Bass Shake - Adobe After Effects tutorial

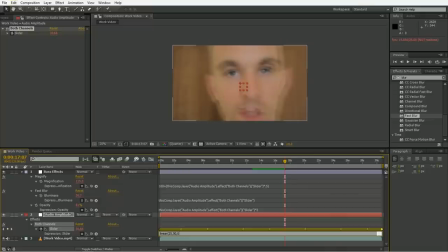So we're going to say linear 25 to 50, so any values from 25 to 50 will be remapped to something like 0, 50, so basically turning anything under 25 down to 0, and just make sure that the first value in that array is the value of the layer you're in,
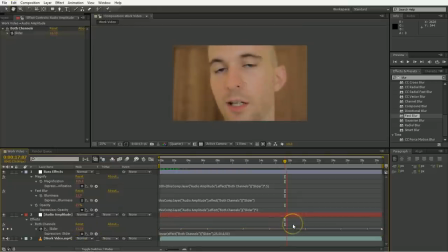so just pick whip that up there, so you've got five things in that expression, and you can see that kind of caps off and causes a bunch of like 0 points to happen. And of course your file will be different than my file, so you might have to change your numbers a little bit.
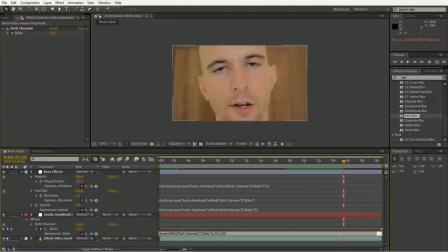So instead of 25 to 50, maybe you need 10 to 50 to be remapped to 0 to 50, but whatever the case may be, that should get you there in short order. So the rest of the things to do are things like adding lens flares, for example, because no rap video is complete without lens flares.
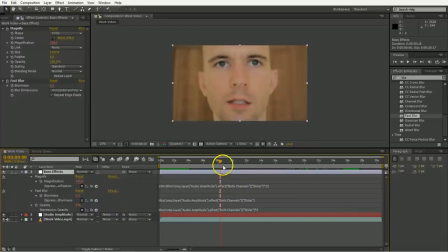So we're going to do that, and we're going to tie that in to the final product as well.
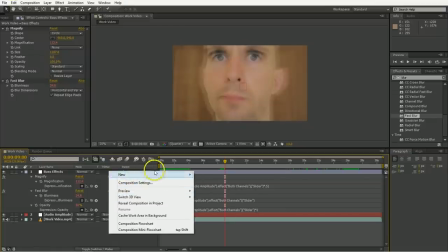So go ahead and go new, and we're going to have a new solid, make that solid black,
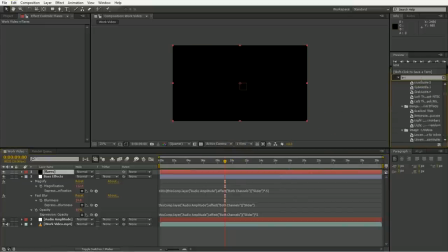And you can use third-party lens flares, but we're just going to use the lens flares that come with After Effects. So drag that out. And as you can see, they're pretty underwhelming, but you know, I don't really care.
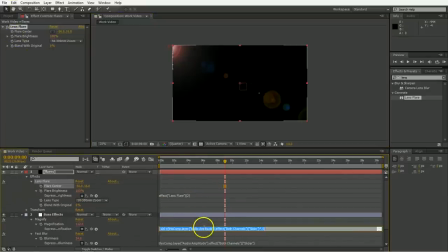And Alt-click on the brightness, and we're going to use the same expression that we used for the magnification, because we wanted it 100% brightness and maybe a little bit extra. So you might need to modify the expression a little bit, but copy and paste whenever you can. And it looks a bit too sharp, so put another fast blur on there
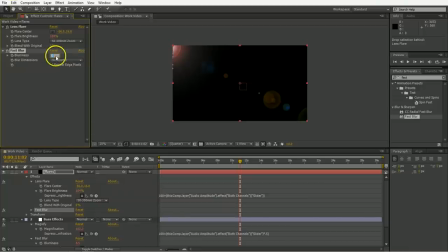and repeat edge pixels and only blur it horizontally, and I'm going to blur it by like 300. Alright, so that's kind of doing it. And maybe change up the type of lens flare it is. But again, everything is going to be synced up, so just go ahead and duplicate that and add another one in so that there's more stuff going on.
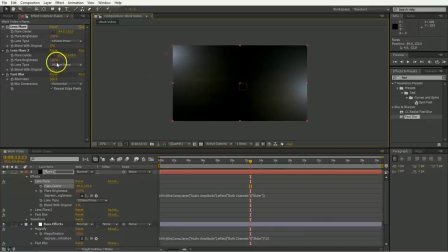And move them around to be more appealing. So change maybe two types. You got blue on one side, red on the other. And you might want to alter their modifiers just so that, you know, they're not exactly the same.
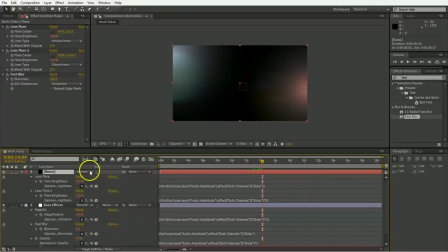Maybe one's coming in a bit brighter. And then we just change its mode to something like add,
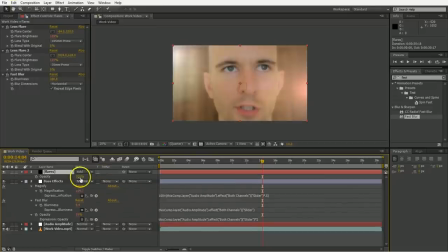and then maybe take its opacity down a little bit just because it's a little bit much. All right, so that's kind of good, I suppose.
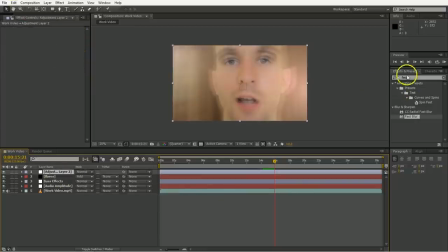Now we're going to be needing a new adjustment layer so that we can add some styling to this. And we're going to use a tint at 25%, and we're going to use a curves.
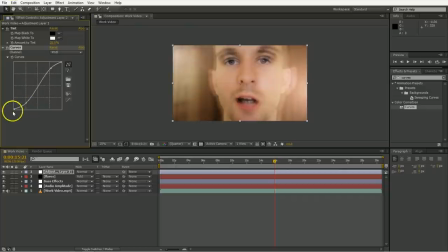And the curves adjustment, you know, you just give it some sharp contrast, maybe crush a bunch of the blacks out at the bottom. You're going to need to tweak the color, so I usually put an S shape in for the reds and then the reverse S shape for the blues.
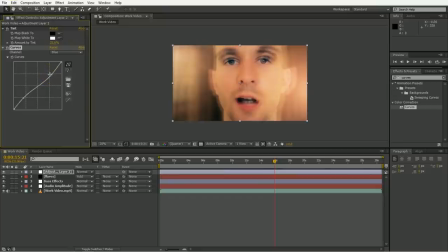That kind of makes a cross-process look, if that's something you're into. I don't really know, but I'm just kind of showing you what I did.
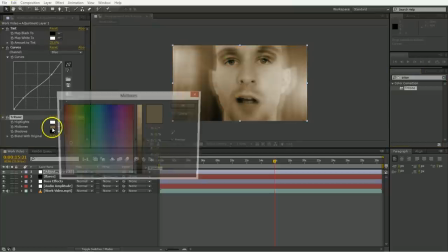Then I throw down a tritone on top of that and use that nice 250-50 blue and just tweak that to not be totally dominating the scene. And then you kind of just have to tweak it to taste from there.
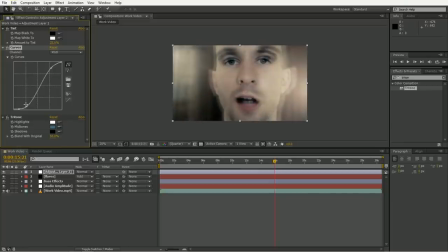So you gotta look for things you can push in on and maybe make it a little bit darker, bring out some of the things. Maybe the reds are incorrect here, and maybe we're neglecting the green channel and that kind of thing.
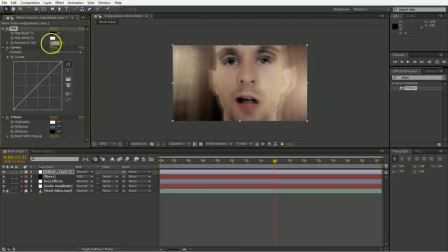Maybe we're not. And maybe it just needs less tinting so that we can keep some of the colors in there. But, you know, nonetheless, I think I'm pretty happy with how that is. And then we need to, of course, add a vignette, because no project is complete until you have a vignette of some kind.
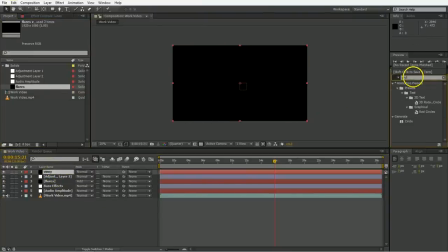And I cover this in a tutorial, I think, about how to make vignettes. It's an early one, so if you want to go back and watch that, that's good.